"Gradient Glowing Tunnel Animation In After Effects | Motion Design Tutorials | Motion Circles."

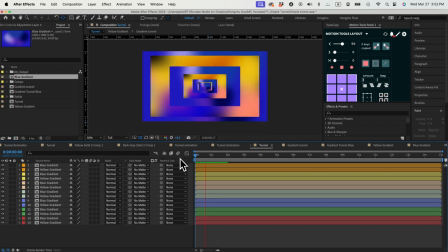Let's go see the animation. That looks pretty cool. Let's select everything and then pre-compose it.
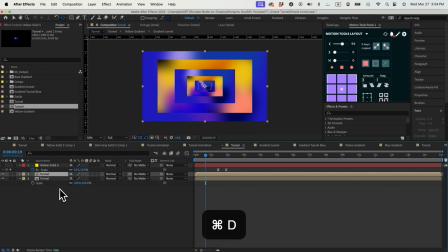Call this one tunnel. Let's duplicate the tunnel. I'm going to use the pen tool to draw a mask just like this from the corner.
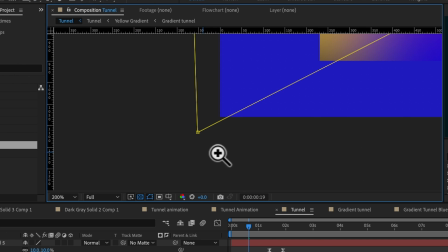I also want to make sure I'm going to be exact so all my points is coming from the corner
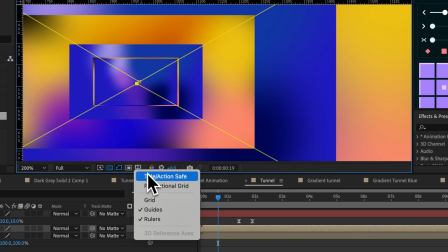like this. And this middle point should be exactly in the center. Let me turn on title action safe to make sure this point is in the center. That looks pretty cool. And then I'm going to offset the composition by three frames, one, two, three. Let me just cut it here and then move it back to zero.
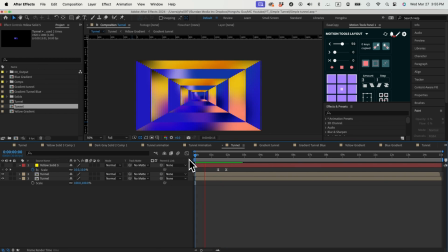Let's see the animation. We're gonna have this tunnel animation like this. Next thing we're gonna do, go to layer, add an adjustment layer.
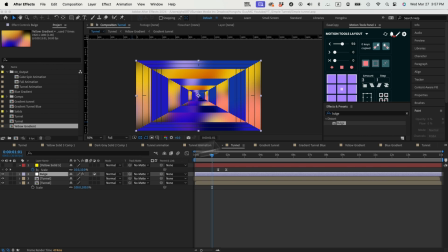Call this one bulge. Let's add a bulge effect onto my adjustment layer. And then we can make the radius bigger. Let's make the radius bigger to occupy the whole space.
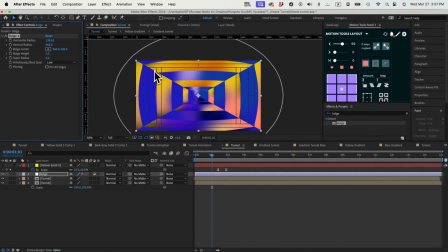And you can see it's changing my entire tunnel to be more curved shape instead of a straight shape.
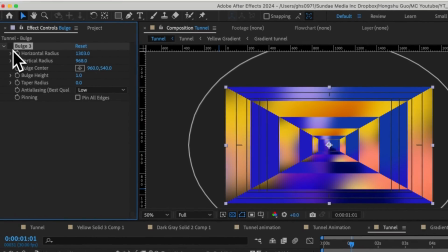If you like the straight shape look, this is what you get. But if you like the curved shape, once you use the bulge effect, that's how you get it.
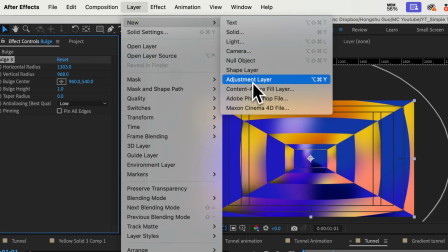Next thing is we're gonna add another adjustment layer. And we can call this one color.
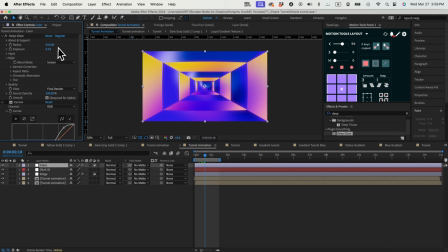In terms of the color adjustment layer, let's add in the deep glow. And we can change the setting to 250 as a radius, and then exposure can be 0.2. And then let's add on curves adjustments, changing the curve like this to make sure we got brighter in the highlight area and then a bit darker in the darker tone.
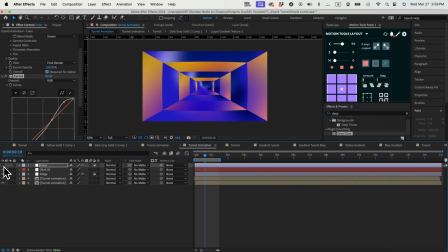And this is gonna be my color now, before and after. Let's play the animation. Before we continue, make sure to like this video and subscribe to the channel. We will publish new content every week. Click the subscribe button to level up your animation skills and get inspired with great animation every week. You can also join our exclusive community to hang out with motion designers to grow together.
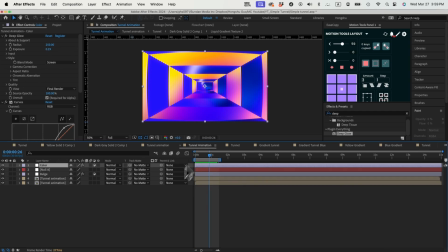Check the link in the description below. Another thing we could add is we can add a lens flare. Let's go to add another adjustment layer. Call this one lens flare. If I just search for the CC lens flare, we can add it in.
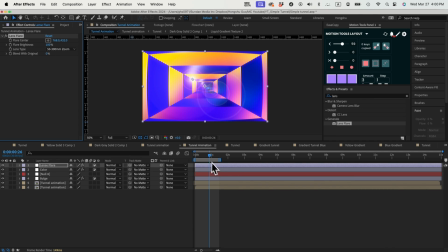And then we can animate the flare center to be the beginning from the top left corner.
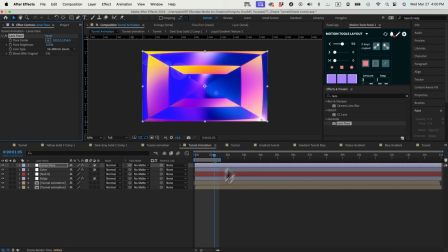And then after maybe 1 second, it could go to the bottom right corner. You can see there's a flare that's going through my tunnel to give it more definition.
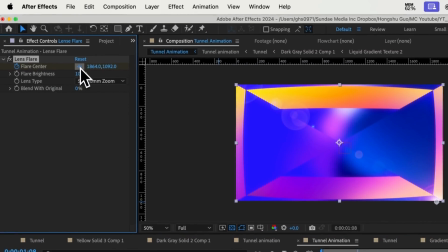Maybe it's too fast. I can slow it down by reducing the distance it travels.
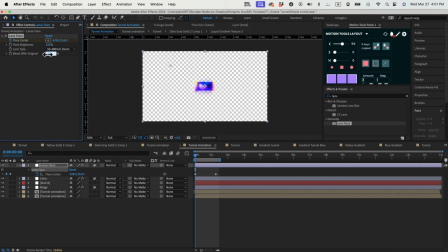And then you can also blend it with the original better, maybe 60%, so that it's not very obvious.
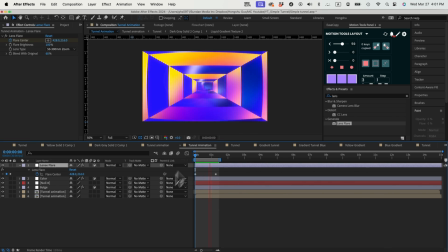Just a hint of highlights. After we have the lens flare, we can add in some other elements like the circles. I have my circles over here and a couple cubes as well.
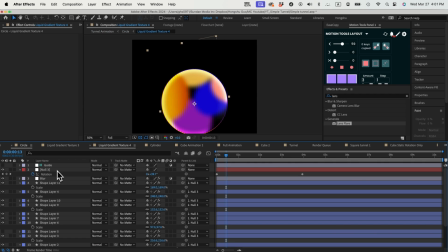So in terms of the circles, if I go inside, you can see this is the same gradient texture that I'm using, just the same one as the tunnel.
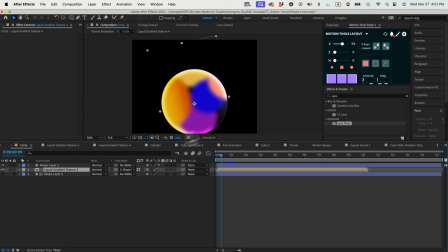And all I did was to mask it on top of a circle shape so that we have the circle animation going on.
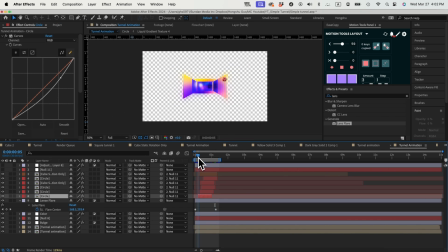Once we have a couple of circles, what we're gonna do is we're gonna animate the scale property. So have the circle going from the center all the way scaling up. I'm using a null object to control the rotation of the circle.
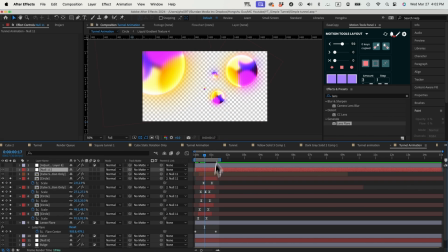And then I'm using the scale property to animate the circle growing bigger and bigger. And this is what I'm doing. I also have two cubes going on other than the circle animation. So if you wanna know how I did the cube, you can watch another tutorial that I did before.
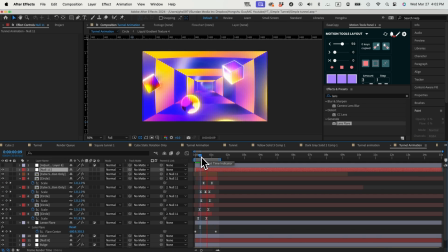You can find the link in the description. Let's see the final animation now.